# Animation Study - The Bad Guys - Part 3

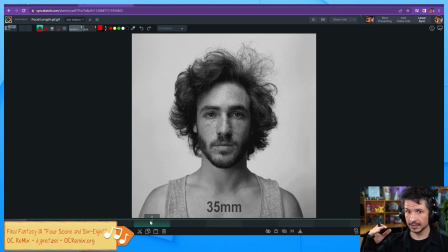(44:36)
Our eyes are varied, they actually change lens length, but normally sit around 40, 44 millimeter ish. They go down to 35, they go up quite a ways too, Depends on the distance of the object and each individual eye.
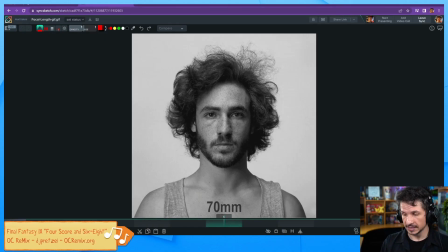(44:56)
But the 35 to 70 range here and 85 range is kind of the more natural range and avoids the over distortion or the over flattening of the face.
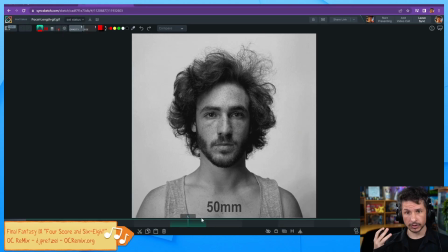(45:13)
So usually for portraits, you will see people use a 50 millimeter lens. So something like this. Most people tend to look best at a 50 millimeter, especially for a portrait style photo. But again, this also depends on the person.
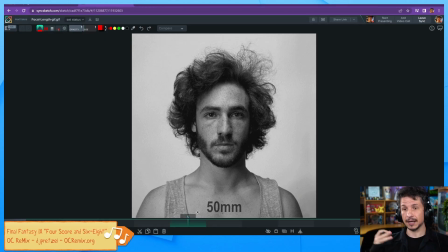(45:30)
If a person is naturally very thickly built, a longer lens will make them look even thicker. So you might choose a shorter lens. A person who's very thin might look more appealing,
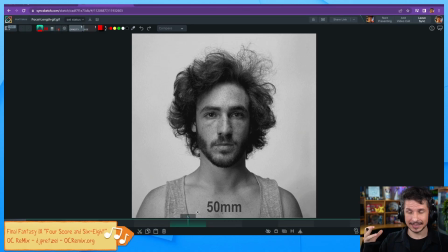(45:48)
just less sickly if you use a longer lens, because if you use a short lens, it's going to take that thinness and really make them thin.
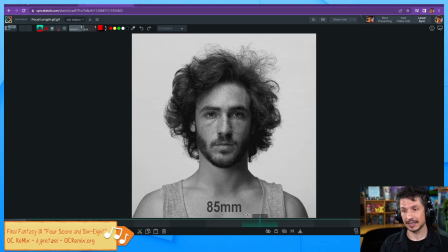(45:58)
So you have to adjust your camera lens length based on the character, based on the situation, based on the feeling you want in your shot. But that's a whole other element of cinematography, but a very important one. So I hope that helps. I hope that makes sense.
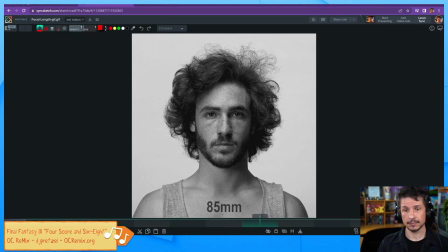(46:21)
Now, let's see. Trying to think if there's anything else I want to talk about here before we move on to this again.
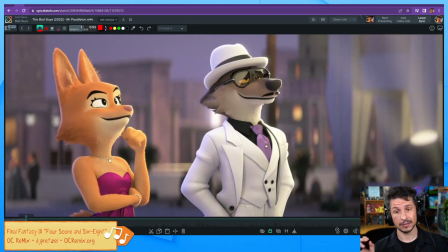(46:33)
So we've talked about the rule of thirds. We've talked about how things line up. And when we first watched this, for most people, when they're watching a film, you're not really thinking of the rule of thirds. You're just enjoying the film. You're not thinking about how things sit on frame.
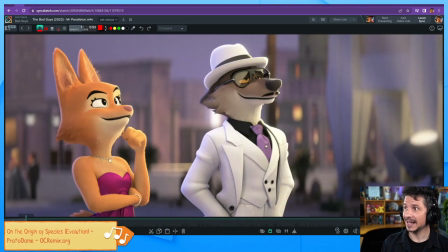(46:50)
Now, if we take this here, and let's actually add that rule of thirds in here. So I'm going to bring in the rule of thirds and the center framing. And if we watch this now, let me actually make sure I can see that properly there.
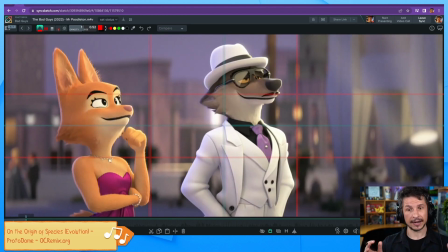(47:08)
If we watch this now, you'll notice that the characters line up in very specific ways. So right here with the first shot, we have both of these characters on screen. And if we look at the center frame, she is on screen left, he is on screen right.
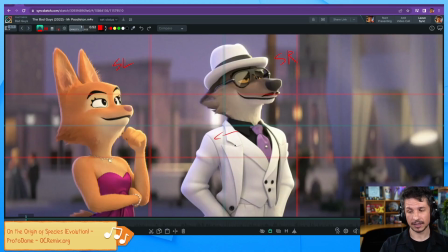(47:26)
Even though he is kind of cutting over the line, the majority of him is over here. And the reason why this works it doesn't make him feel like he's imposing or pushing into her space is that they're both looking screen right.
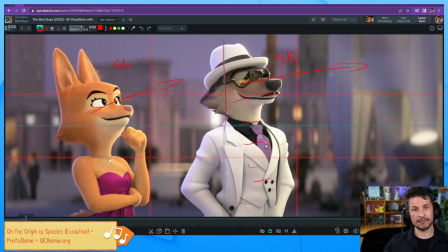(47:45)
So it makes them feel like they're close, not like super familiar, like he's not standing right next to her, but they are still both focused on the same thing.
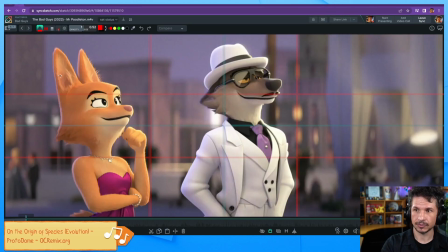(47:59)
So we've got this nice composition right here. And you can see she falls right into this far left third, and he kind of fits more into the center. And then you've got that open space right there.
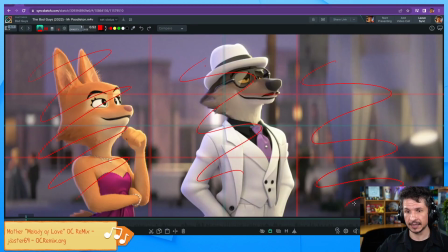(48:13)
So it kind of gives a nice open direction that they can be looking in. So with this, and hey, Vraukus, hello! Versus the current events. What current events are happening right now?
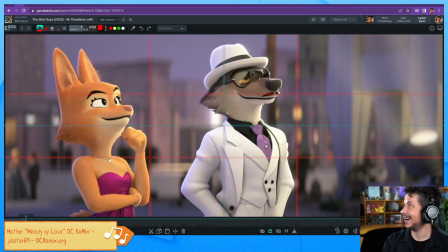(48:29)
I'm so out of the loop of things. All I know is that there's apparently a storm warning for me. There's a huge thunderstorm last night. I didn't think I was going to be able to do the stream. It was a huge thunderstorm. And apparently it's supposed to hit again today. So that's all I know.
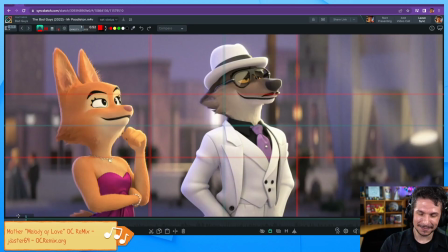(48:45)
I've been in my bubble. So if we take a look at this here, let's play through.
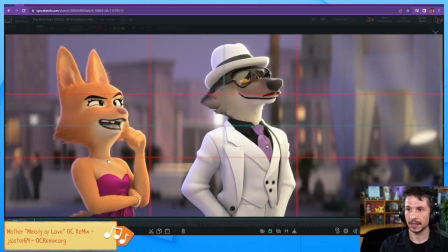(48:51)
And I'll just pause it every once in a while. So we've got characters on their thirds.
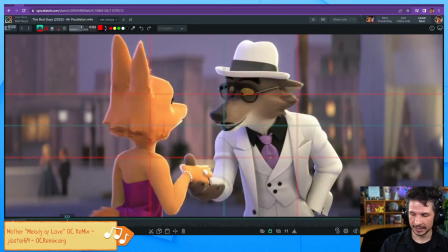(48:56)
Now, as they reposition here, look how they line up.
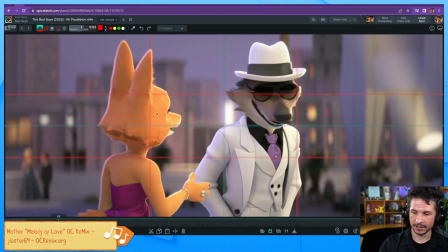(49:00)
She changes and her head falls right on that third, right there.
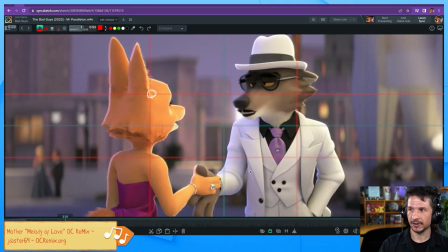(49:07)
As he turns around, he falls a little bit more towards here. He's opened up that space there. So he's not, oh no. Oh, dang it. Why are,
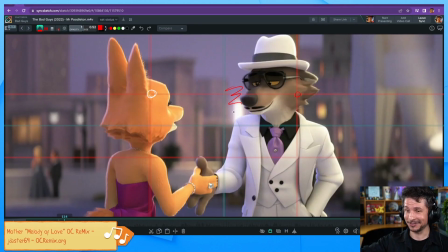(49:25)
okay, that if I go into that whole topic there, we're going to be here for a full 5 hours talking about rights and everything. That sucks. That's horrible. Oh, okay.
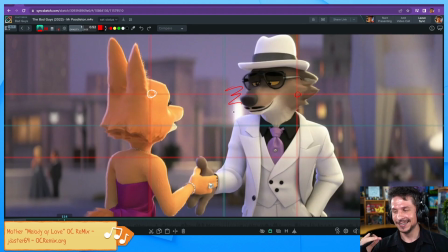(49:37)
Happy things. Calm down. So, world events. Why can't they be positive world events? Gosh dang it, world. Just get it right once. Why can't it be puppies?
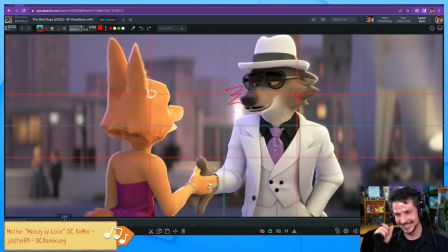(49:57)
There are so many puppies in the world. Everyone gets a puppy. Uh, and yes, thunderstorms. So many thunderstorms here. This year has been just thunderstorms galore. But back to Happy Topics.
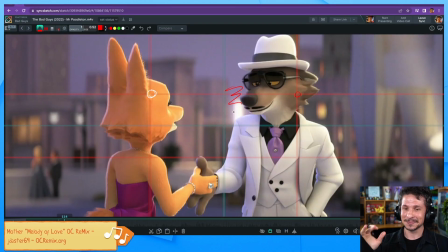(50:12)
The Bad Guys, one of my favorite films. So as they turn, what we get here is him pulling away slightly, so it opens up space for him to then move in.
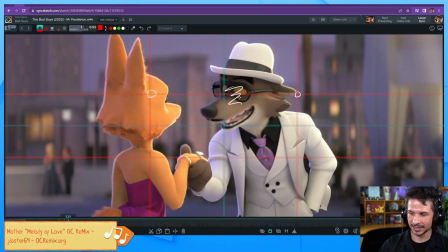(50:26)
And now you can see he cuts into her space a little bit. He's being a little too forward.
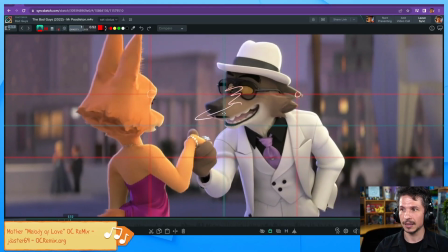(50:33)
And that causes her to back away. But they're using that center frame as a guide for that.
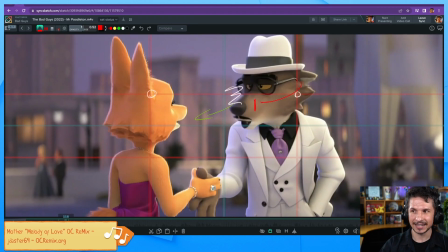(50:40)
He's not just kind of going forward and stopping here. He's actually crossing into her space, past that center frame.
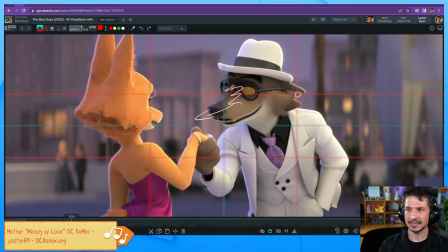(50:50)
Not only that, as he raises the diamond up here, look where it lands.
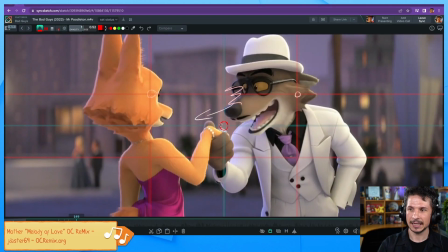(50:56)
Right near the center frame. This is something important to the shot. And even though we as the audience are focused here, and make sure I draw that, there you go. Here, we're focused on their interaction.
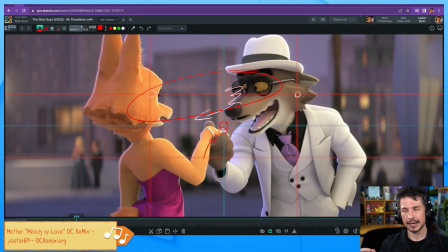(51:10)
By bringing the hand up towards that center, it lets our eyes kind of, oh, what's this? It's interesting. And essentially they're creating a visual triangle. We've got this, then we've got that to the diamond, and make sure my lines are straight there.
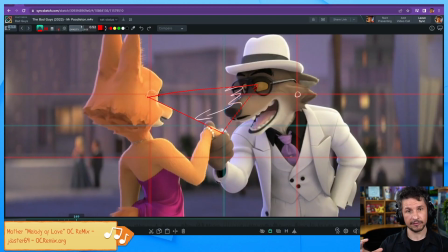(51:30)
There's this visual triangle of focus that we want the audience to stay in.
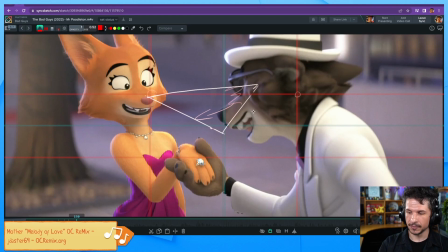(51:37)
So we've got this cut here. Now it cuts back. You can see once again, he is pushing into her space. His overall position is on this third line. You can see right there, most of his body is back here, but it's leaning forward,
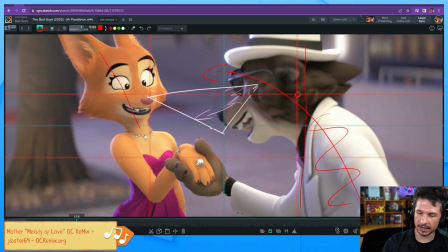(51:53)
cutting into her space, and it causes her to lean back away from him. And you can see how she is favoring more of that far left third versus the center. She's kind of uncomfortable. The diamond right near that other third.
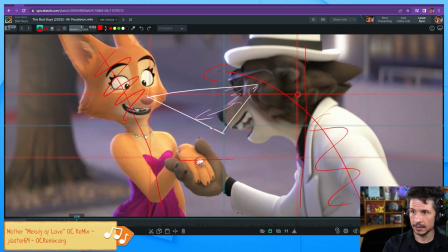(52:11)
And if we look at the eye line, right above the upper third there. Lots of different things to look at, but all of these are ways that we can use to frame things up. And the animators don't have control over the camera. Depends on the studio.
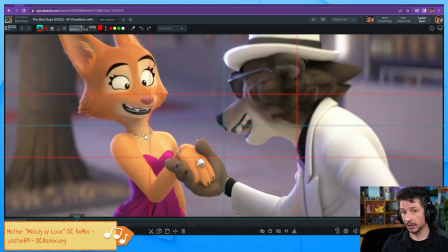(52:28)
For larger studios, not so much. Smaller studios, you might actually be in charge of some camera stuff. In general, this is handled by the storyboard previs department, who will set up the cameras and kind of get the main compositions.
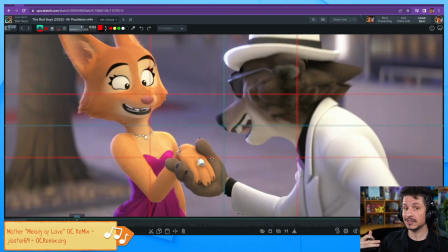(52:43)
But then as animators, we have to position the characters to fit that camera.